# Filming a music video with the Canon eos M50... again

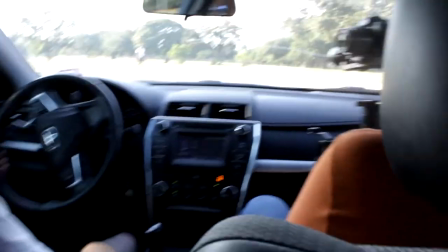252s
Cause you know, when you're driving in a car, there's gonna be a lot of bumps and a lot of movement so I felt like the gimbal would do a good job of
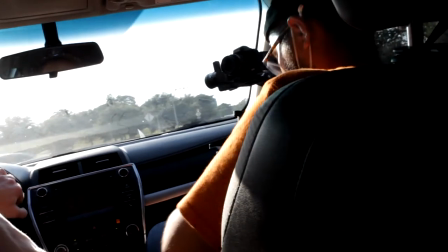258s
stabilizing the shot in the car and I think it did and then after the car shot we decided to go to
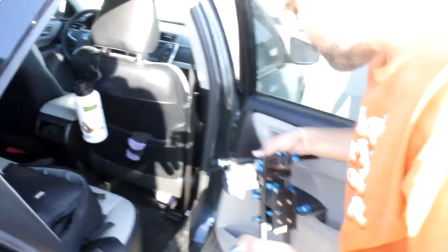265s
a parking garage and shoot up there but when we got up there I didn't realize that it was going to have an amazing view so
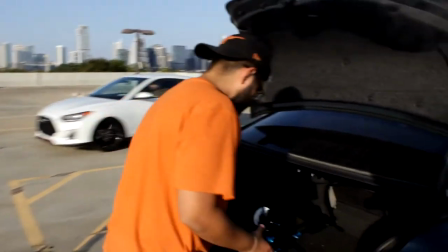272s
you know we had to utilize that and I think it worked with the video because the skyline's in the background in this shot and then we still have
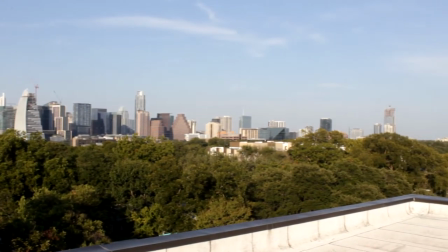279s
it in the other one so it kind of matches the theme of the video i use the shoulder rig to get some shots and i just really like
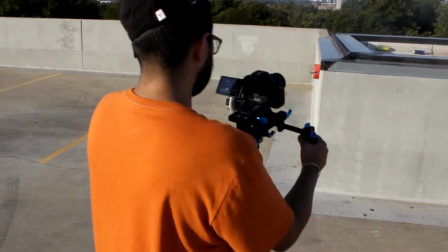286s
using the shoulder rig for the handheld movement because it does add some stability to the camera but it also allows me the freedom to tilt
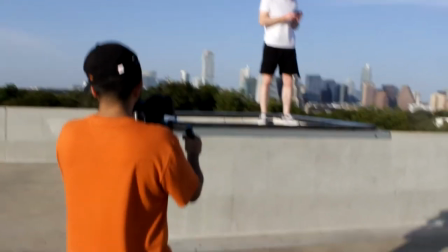293s
up tilt down pan left pan right you know do any kind of movement with the camera as opposed to the gimbal because the gimbal is
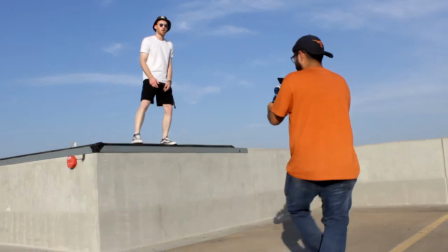300s
a little has a little more finesse to it i really do enjoy shooting handheld footage with a little shoulder rick that is going to be it we we
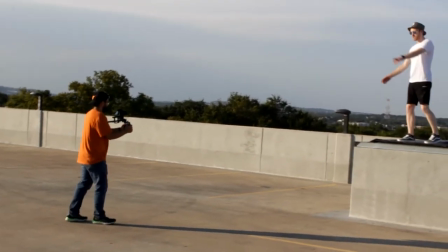308s
wrapped the video on the parking garage at the alamo draft house in south austin texas all right guys that's going to be the end of the video thank you for watching i hope you were able to take something away that's going to help you on your video production if you have any questions just leave me a comment i love answering any and all video production questions and if you like the channel you know subscribe stick around why not right Alright, thanks again guys and I'll see you on the next one, bye.